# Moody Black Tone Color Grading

You might have noticed a specific style popping up more and more.
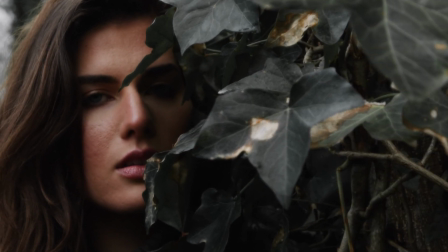[0:03]
It's where you've got these bold, saturated colors with warm tones that stand out against more subdued, desaturated colors.
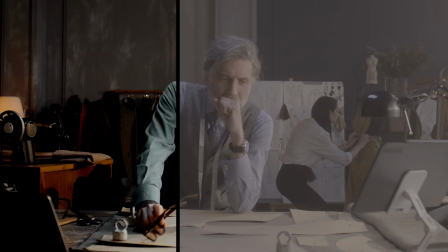[0:10]
In recent years, a new trend is emerging, one that uses contrast of saturation as its secret ingredient. And no, we're not talking about teal and orange separation, but a moody,
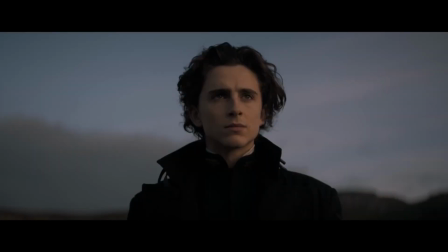[0:21]
atmospheric look that's become a signature of blockbusters like Dune, The Batman, and Babylon. And this style is making waves not just in Hollywood,
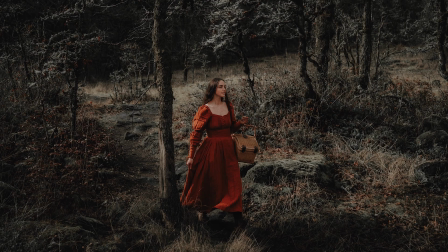[0:30]
but also among Lightroom users and Instagram artists who have coined the term moody tones to describe the look. So today we're gonna dive into this world of dark, moody tone color grading. We'll break it down, figure out how it works, and I'll show you how to add this awesome look to your videos.
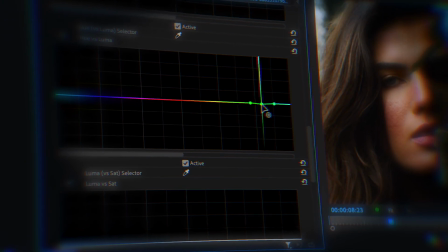[0:47]
So you ready? Let's get after it.
All my life I've barely spoken. Your words have been so broken.
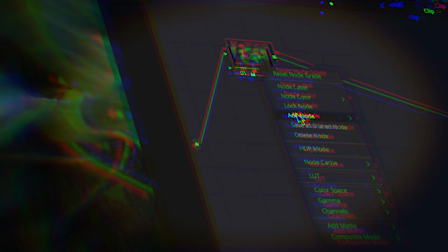[0:53] I've been under your hypnosis. Cell phone became your brother. Internet replaced your mother.
Now that we've set the scene, let's get our hands dirty. We'll dive into this look with 7 clear, actionable steps that you can follow no matter what editing software you're using. For those of you on Premiere Pro and Final Cut Pro, you'll find that the steps are pretty much the same. For DaVinci Resolve, there's a slight variation that you'll want to pay close attention to. And I'm also going to show you a really cool way to achieve this effect effortlessly with Cinema Grade, our color grading plugin that works with all 3 platforms.
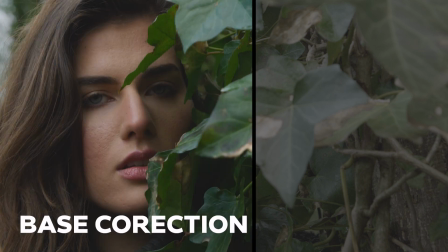[1:28]
Before starting, as always, make sure to have a good base correction, meaning it looks the same way as it did to the naked eye as when it was filmed.
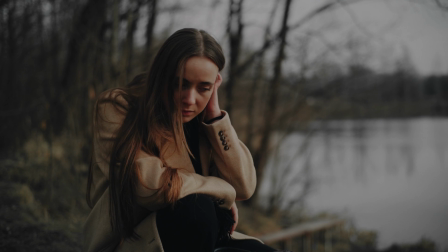[1:36]
This look also works the best or is the most interesting on shots where there's foliage and other colors that sit opposite warm colors on the color wheel,
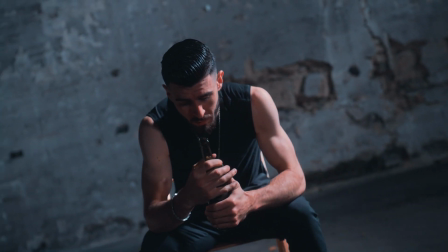[1:44]
because when you see this look, it really grabs attention in a highly stylized way.
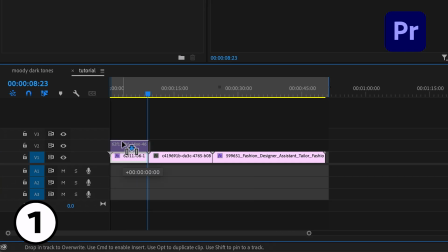[1:48]
Our first step is to make a copy of the corrected clip and drag it directly above so it lines up perfectly.
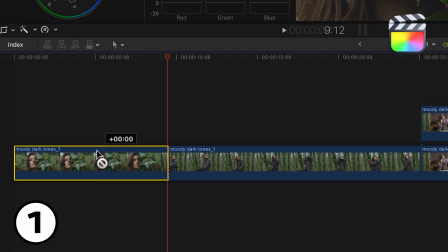[1:54]
Now, you might be wondering why we're doing this. Well, it's because in exploring all the different ways to create this look, I found that blending the 2 clips together gives the quickest, most awe-inspiring results.
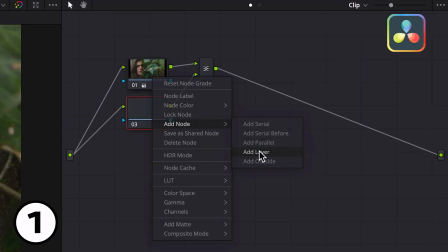[2:05]
For DaVinci Resolve, you'll add a layer mixer and arrange the nodes like so.
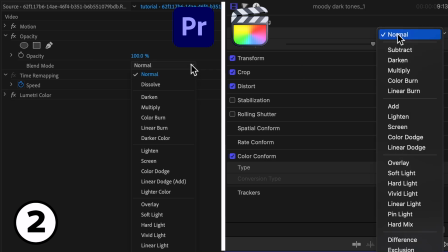[2:11]
The second step is to change the blending mode of the top clip to soft light.
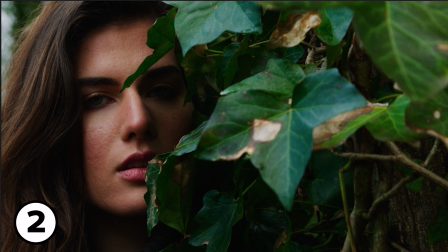[2:16]
And this adds the light and dark contrast similar to an S-curve, but giving us richer blacks and better roll-off in the highlights.
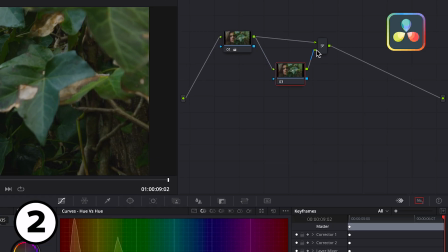[2:24]
This is the first key part to the look. For Resolve, the same operation is to go to the layer mixer and change the composite mode to soft light.
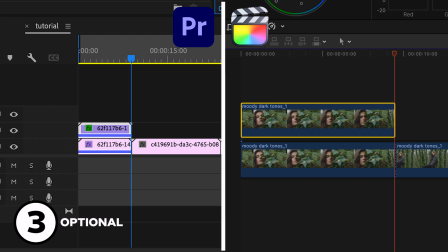[2:32]
This next step is optional, but if you should find that you need to adjust the exposure in the shadows to restore some detail,
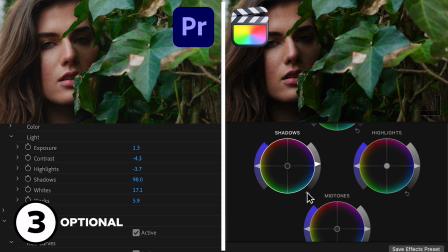[2:39]
you'll do that to the bottom clip in Premiere or Final Cut and to the top node in Resolve.
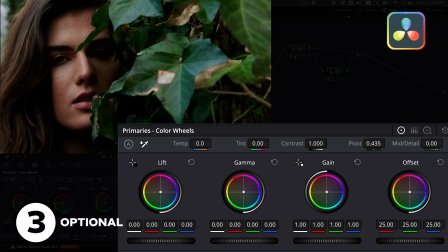[2:45]
Now, we do want a fair amount of contrast as part of the look,
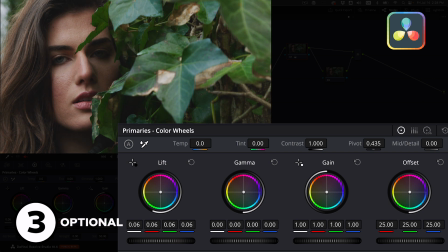[2:48]
so generally I just leave it like so or as is, but this is where you can fine tune it if you need to.
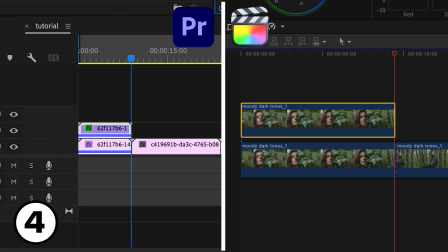[2:54]
Now, this is where things start to get interesting. For the 4th step on the bottom clip, we'll go to the hue versus sat curve.
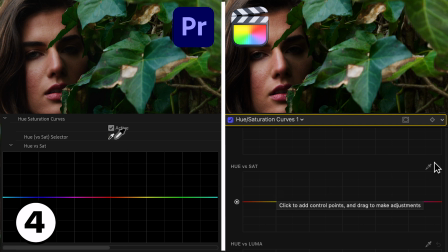[3:00]
And with the eyedropper, we'll click over the skin to isolate it on the curve. We'll then spread out the points a little, and then drag the outer points down, leaving the center alone until we reduce all the colors except for our oranges that include the skin tones.
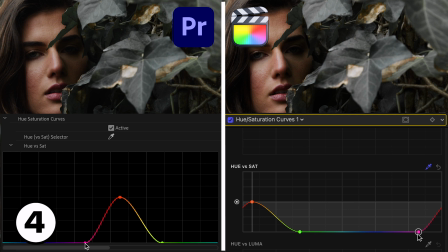[3:16]
Another reason I prefer this method of using blending modes is that it maintains saturation in the deepest tones so that they are subdued but still naturalistic. Let me toggle this adjustment on and off so you can see the difference.
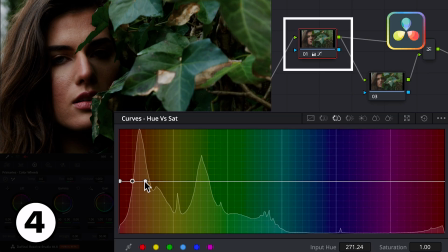[3:30]
For Resolve, you'll do this step in the top node, but not take the outer points quite to 0 as its adjustments are a bit stronger.
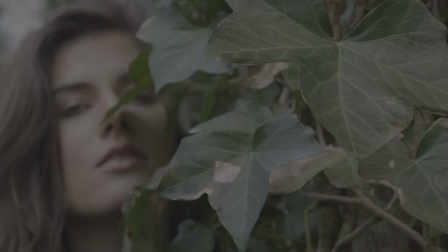[3:38]
Now we're starting to get the moody tone look. By the way, if you want to get this same clip, I'll include a link for it in the description below.
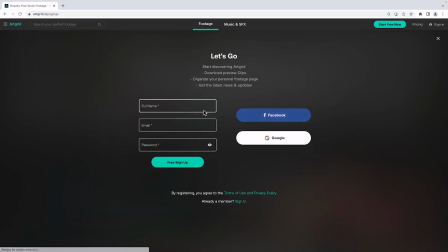[3:44]
It's available for download from ArtGrid, and if you don't already have a subscription, not to worry, you can download a free watermark version.
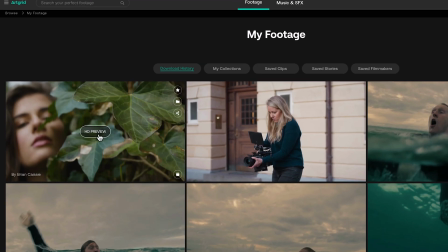[3:51]
I'm not affiliated or sponsored by them, I just know that having the same footage to work with can really reinforce a topic.
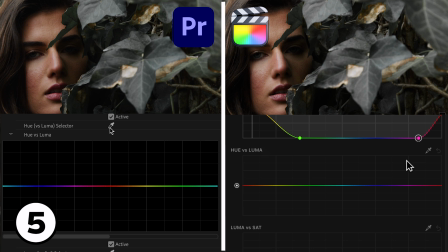[3:58]
Okay? So the 5th step is to add some density in the skin tones.
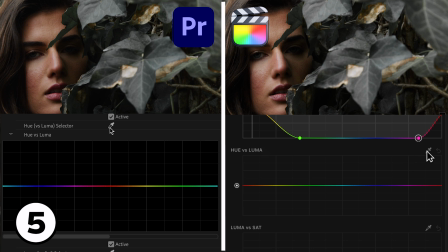[4:02]
So in the bottom clip, we'll go to the hue versus luma curve, isolate the skin with the eyedropper, and pull down subtly on the center point until we get that really nice richness in the skin. Now, we don't want to go too extreme here as that will break the image, and we want to spread out the outer points so we have some nice feathering.
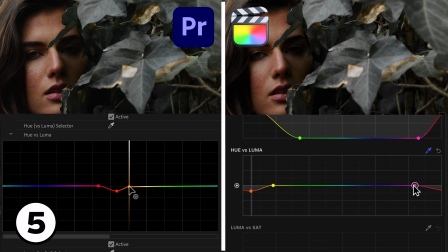[4:19]
But man, this is starting to look like $1,000,000.
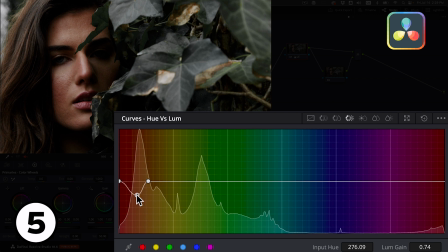[4:23]
For Resolve, it's in the top node where we'll add this same density, but feel free to pull down even more.
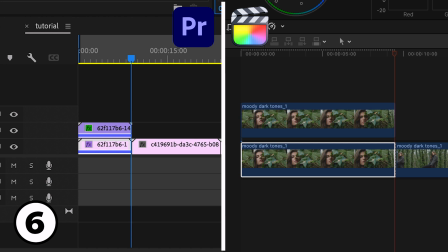[4:28]
For the 6th step, we want to add the same kind of density to the foliage.
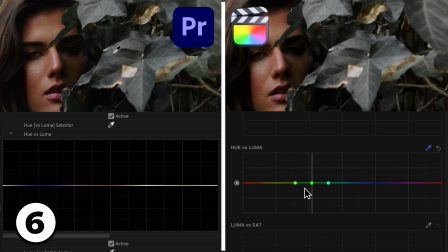[4:32]
Switching to the top clip, we'll sample an area for the foliage in the hue versus luma curve and pull down to increase the density in the foliage for a dramatic effect.
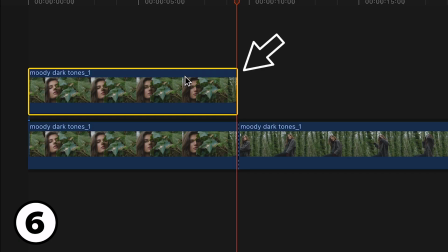[4:41]
If you're curious to know why we jumped to the top clip, it's because the foliage is in the shadows, which the top clip mostly affects,
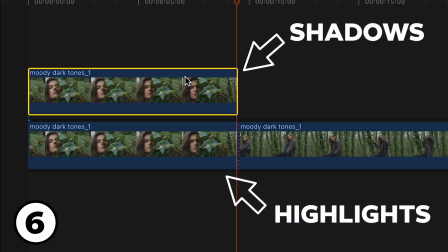[4:47]
and the bottom clip mostly affects the highlights, which also includes our skin tones.
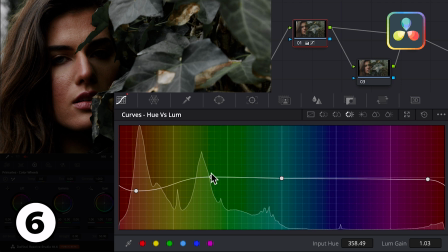[4:51]
All right, for Resolve, we're gonna stay in the top node, but you'll notice that the same operation is quite limited in its impact. So we're gonna have to do something a bit different. Instead, we're gonna go to the color warper, switch to chroma and luma,
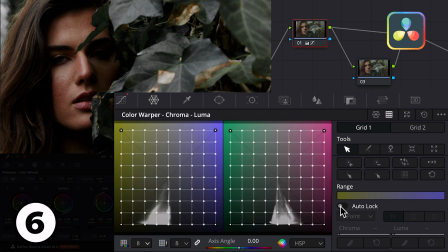[5:04]
switch the grid from 6 points to 8 points, turn on the auto lock, and sample the foliage with the eyedropper. We now have a point to pull down on to increase the density in the foliage. You'll see this has a dramatic effect.
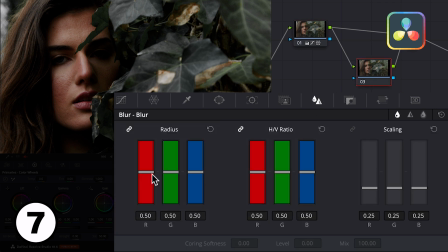[5:19]
To touch things off, we'll go to the blur panel and add just a touch of radius blur to give it a dreamy mood effect.
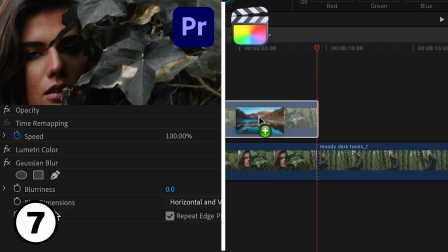[5:25]
In Premiere and Final Cut, you'll add the Gaussian blur effect to the top clip and bring it up to about 30 if you're in Premiere.
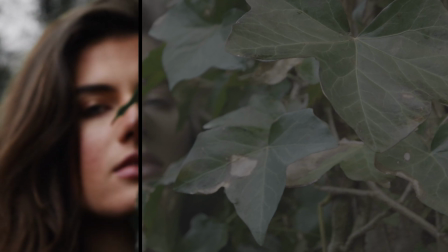[5:31]
Let's take a look at where we started and with our Moody dark tone.
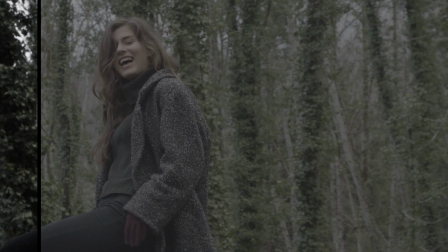[5:37]
We can then copy these same settings to the next clip and we get the same beautiful Moody tone on this wider shot.
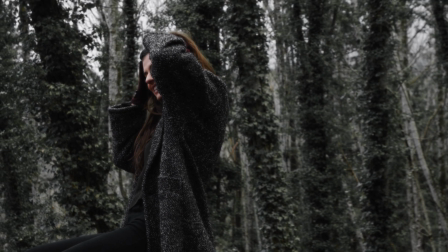[5:43]
Now, how about an interior scene and scenes with other tones like blue?
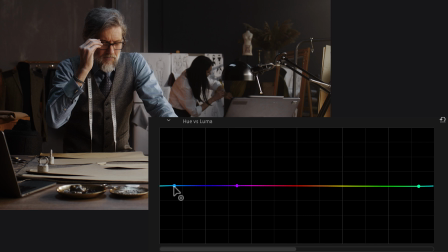[5:47]
Well, I've repeated the same 7 steps on this interior scene, with the difference being that I pulled down on the luma for the blues in his shirt, increasing the density. And in a nod to teal and orange, I swung the trace of his blue shirt more towards teal in the hue versus hue curve.
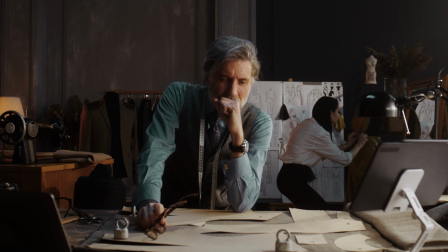[6:01]
Look at how clean and stylistic this looks with the warm dark tones and the dreamlike softening we get on the hard edges in the highlights.
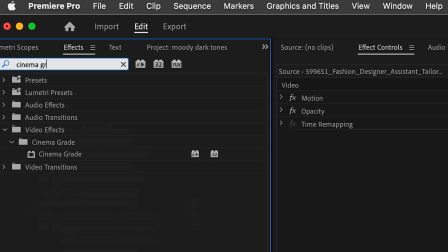[6:09]
If you're curious to know how this looks different in Cinema Grade, we'll apply it to an original version of this same clip.
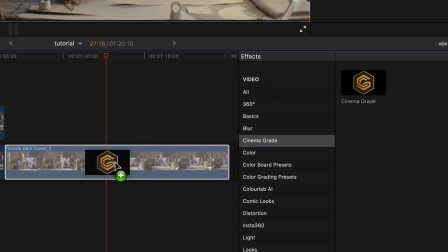[6:15]
An advantage of Cinema Grade right off the bat is that it works the same way in all 3 softwares, so it's a great integration to your workflow.
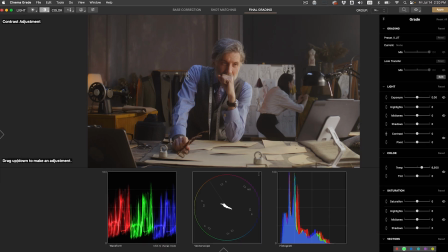[6:21]
I'll add contrast to the shot with the contrast tool and dragging up.
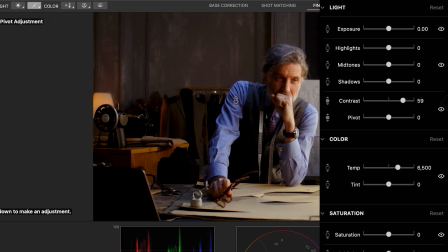[6:26]
Then switch to the pivot tool to fine-tune the contrast, bringing out more detail in the highlights.
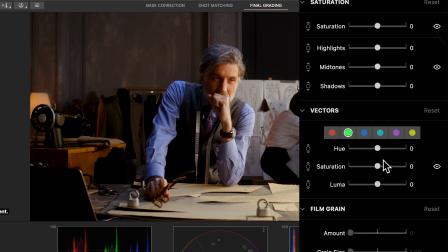[6:31]
Now this is where things get exciting. Going to the vectors tool, I'll zero out the saturation for all the colors except for red and yellow.
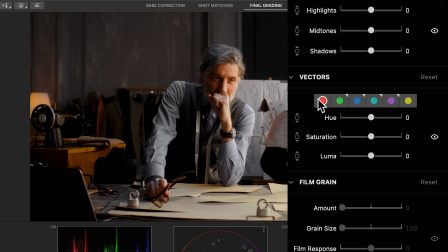[6:39]
I did all of this manually with the sliders, but a really unique part of Cinema Grade is where you're able to click and grade directly in the viewer.
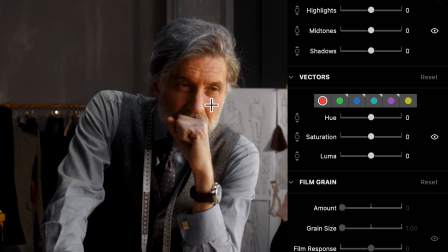[6:47]
Here's what that looks like. To bring down the density in the skin tones, I'll just simply click directly on an area of the skin, and while holding down the Command key or Control if you're on Windows, I'll drag down to bring down the luma, thus increasing the density in the skin and getting that film-like look.
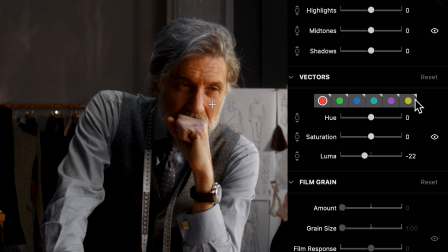[7:04]
Going to the red vector and then the yellow, you'll see how this changes the luma when I click and drag. Make sense? Okay, I think that looks good right about there. For the shirt, I'll do the same by clicking and dragging down.
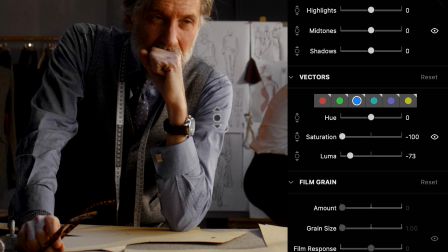[7:18]
And I'll pivot the color towards teal by clicking and dragging up without holding down a modifier. This looks amazing as teal. By the way, the instructions for what the key modifiers do is right here.
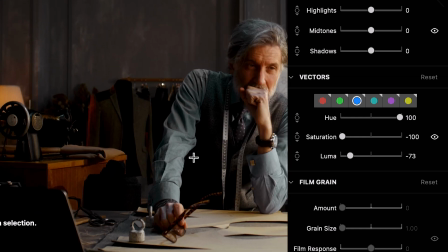[7:31]
For instance, I could restore the color in the shirt by holding down the Shift key and dragging up.
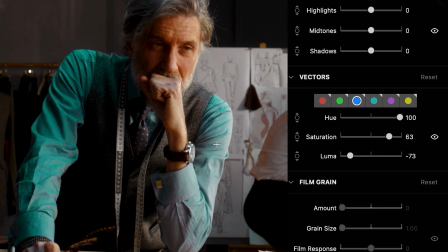[7:35]
Whoa, that's intense and kind of cool, but I'll drag it back down to stay with our Moody dark tone look. I am noticing quite a bit of saturation in the shadow areas, so switching to selective saturation,
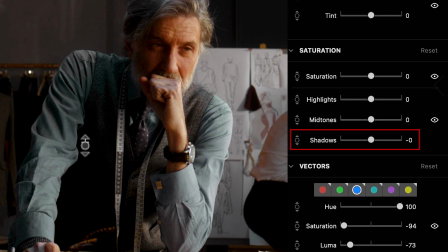[7:47]
you're able to simply pull down on the saturation on the dark areas by clicking in those areas and dragging down.
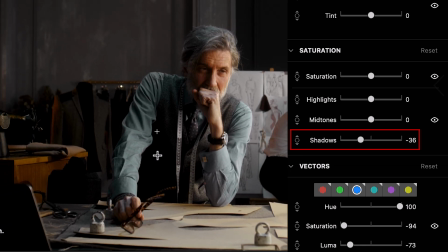[7:53]
You'll see that change in the shadow slider of saturation. It's basically a luma versus sat function to clean up our blacks.
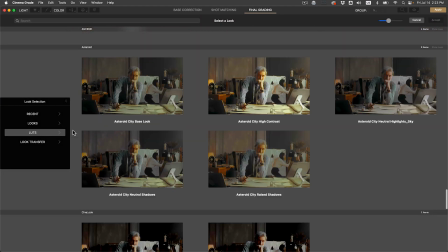[8:00]
To finish it off, go to LUTs and apply the Cinelook LUT. It's too strong at first, so I'll dial it back.